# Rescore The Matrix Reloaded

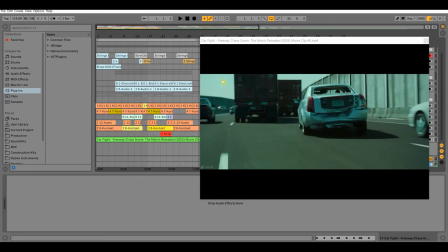[2:27]
All right, so that's it, and
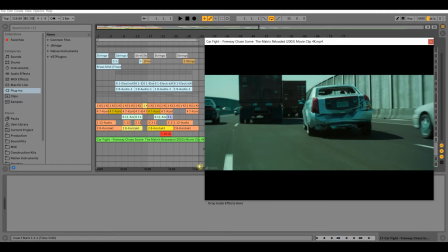[2:33]
that little composition there is only maybe a minute and 5 seconds long, but making that took forever. And by forever, I'm talking maybe a week off and on of just coming back to it,
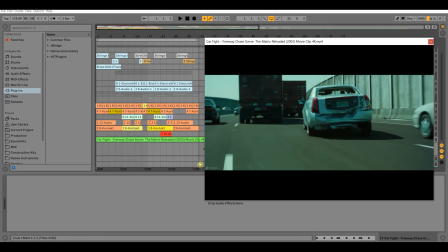[2:47]
adding something new, getting stuck, turning it off, and coming back to it, and repeating the process. So that being said, let's get into the first thing here.
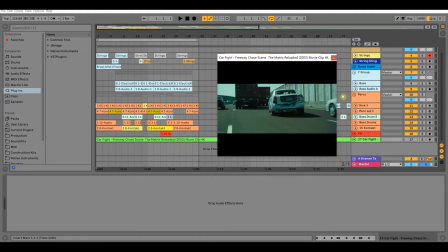[3:02]
Oh man, I don't even know where to start on this. I guess from the beginning.
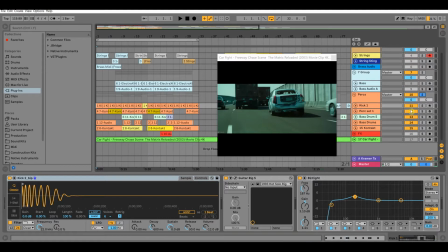[3:08]
So the very first thing I did, let me solo this guy, mute the other ones, is added the kick. So if you remember the original scene,
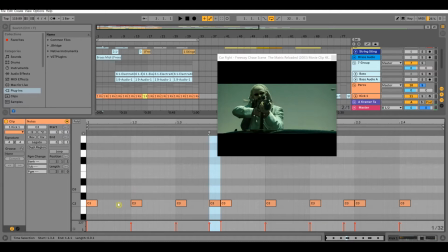[3:20]
it's pretty techno heavy bass pumping, and it's a basically I wanted to keep that same kind of feel, that same vibe. So I have a four to the floor kick pattern here with some I don't want to call these ghost notes.
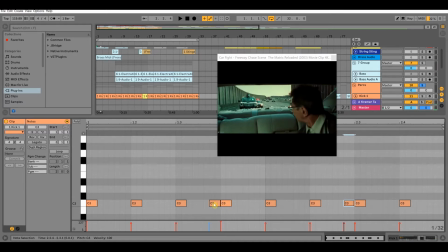[3:36]
I don't know, some filler notes in here to just kind of add a little bit of rhythm to it, and that sounds like this altogether.
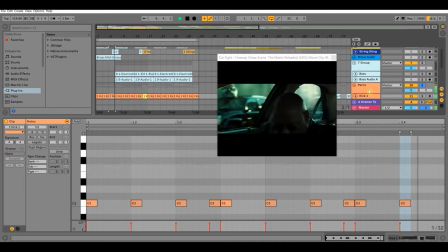[3:51]
And that just plays out through the entire composition here, just to, like I said, keep the beat, keep the rhythm flowing.
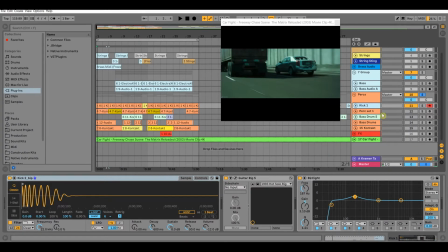[4:01]
Okay, so that is the kick.
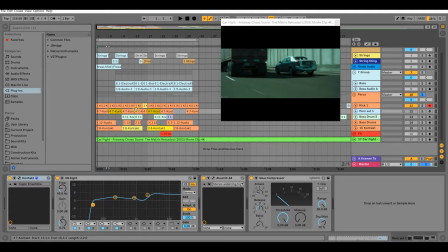[4:03]
So going on to the next instrument here, I added more drums just to further add to the rhythm, just to, well, really to create the rhythm.
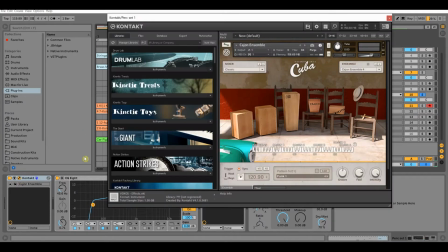[4:12]
In this particular instrument, let me show the instrument because I know people want to see,
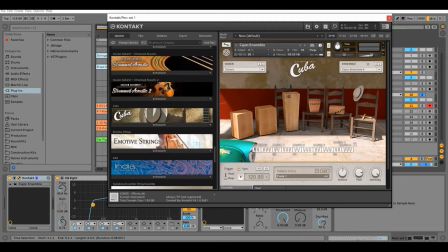[4:18]
is the Cuba Cajun Ensemble.
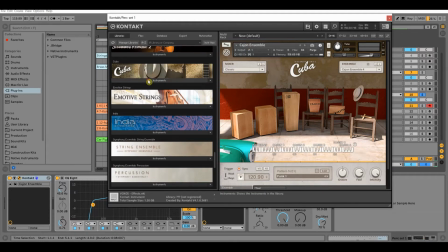[4:23]
I'm trying to find the actual, there it is. So this little library here is the Cajun Ensemble.
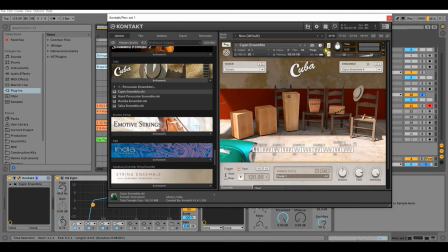[4:29]
And just, side note, I never really liked using native instrument stuff for just making beats because I couldn't really find a lot of sounds I liked. But that's probably because, like, doing this, I see everything in Contact, and most of what native instruments makes is for, like,
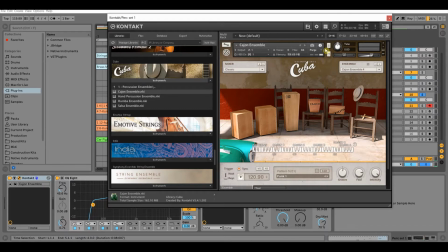[4:50]
full cinematic production. It's for movie scoring, it's for TV scoring, it's for video games. It's not really made for just making beats. So that being said, this is the library I use. It's a lot of cool little percussion sounds. Let me unmute this guy and arm the track.
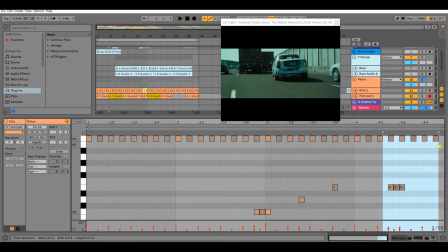[5:12]
So yeah, lots of cool little sounds here. And what I did was I just added a few notes here to keep the rhythm going, or really to make the rhythm.
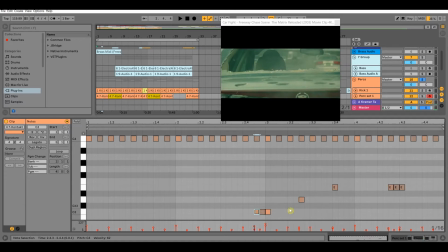[5:21]
So this is more of a hi-hat pattern here, and we have some drum hits that come in throughout just to add emphasis to certain places. So let me play that real quick and show you what it sounds like.
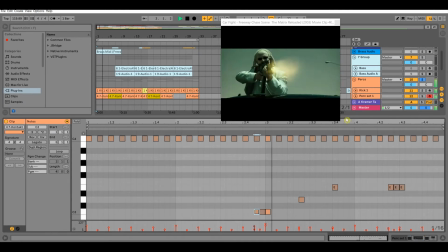Yeah, see, them little drum hits here really add a little bit of emphasis to the pattern.
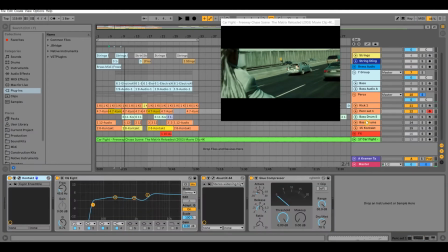[5:50]
Alright, so the next thing we got here, we will come down to this guy first. This is another percussion library here from Contact.
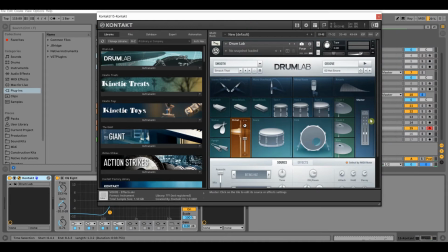[6:06]
This one is, let me see, it's unmuted. Yep. So this one is called Drum Lab. This is another stock Contact library. So basically just a drum set.
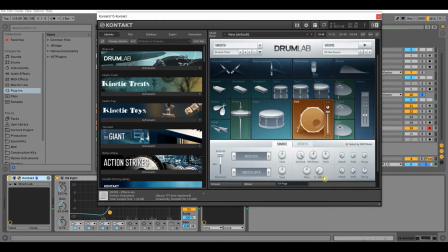[6:20]
And you can do all kinds of crazy stuff down here, add little effects that you want, and just kind of alter the sound, make it your own.
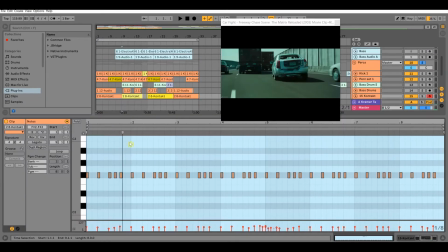[6:28]
But how I use this is to add another hi-hat pattern. And this one kind of layered with this guy.